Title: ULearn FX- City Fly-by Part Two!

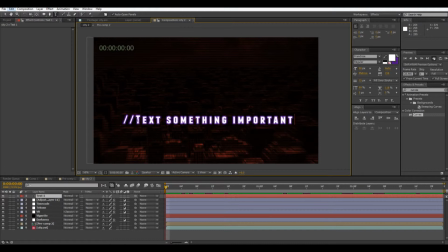You want to make it, I just added those slash things there to make it seem like it was a line of code. And then instead of doing spaces, you can do underscores. There, looks like code now.
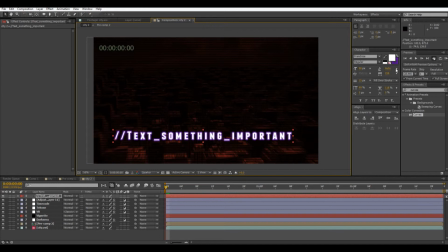Okay. So, now we notice that I guess the last color I used was purple as an outline. So, I guess we can just make this a 0 outline. That's fine, and that would just be in the stroke. So we'll set the stroke to 0,
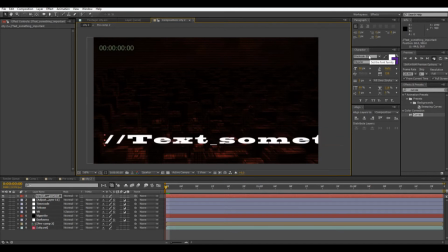and then set the font to something a little more, looks like it would be coming out of a computer. There we go.
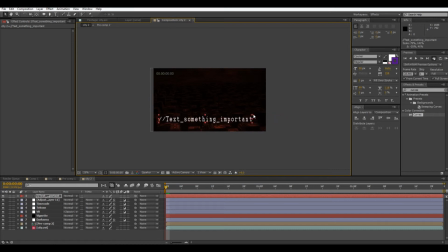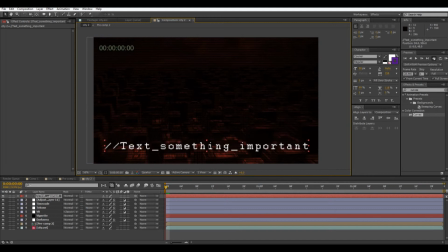Okay. And then you can either leave it like that and have it type on, or do a find edges, and then I think you invert that and the find edges and then a glow.
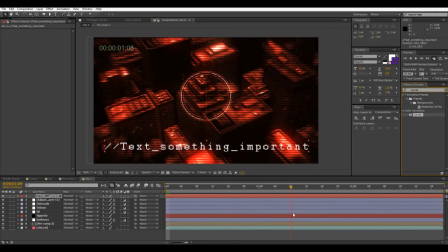I'm not going to do that right now because we're starting to run out of time, but I'm just going to go ahead and show you how to make it go on.
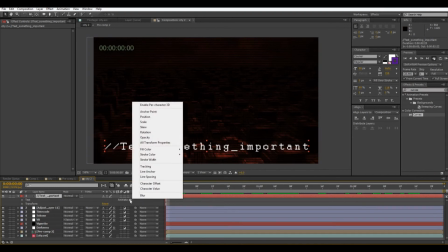So, we're going to go to animate and then position if you want, or I generally think for something like this where it's supposed to type on, opacity is better, but if you do position,
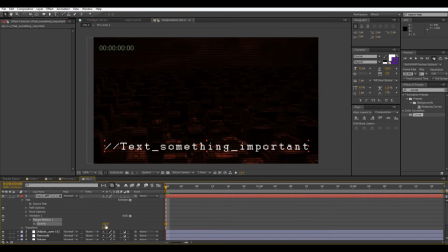the letters could sort of fly on, so that could be cool too. So for opacity, we're going to set it to 0, and then go to this range selector. And what this is this shows the start and the end, and right now it sort of, the letters sort of fade on,
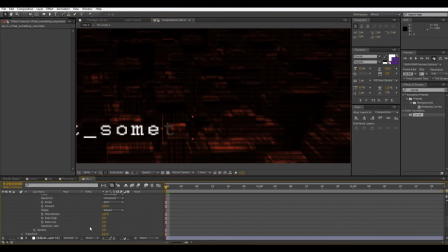so to prevent that, we can go into advanced, and then set the smoothness to 0. So now it's just going to type on much better.
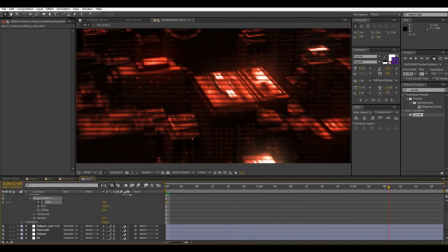Okay, so I'm going to set a keyframe at the beginning and at the end.
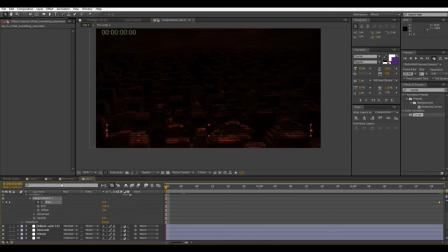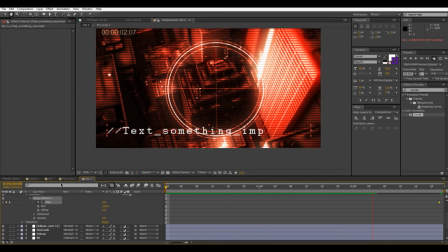So it's typing on very slowly because I set it over a long amount of time.
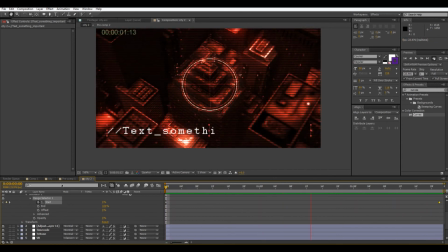But this could be cool also if you play with the offset a little, and then yeah, just give it some random. So, thank you for watching this After Effects tutorial. If you liked it, please like, comment, and subscribe. And if you have any questions, feel free to leave them in the comment section below.
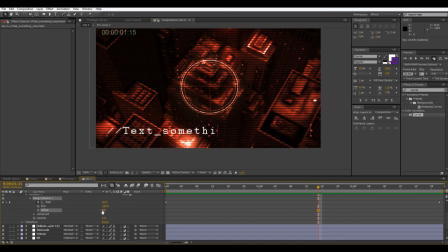So, thank you for watching, and I hope you learned something.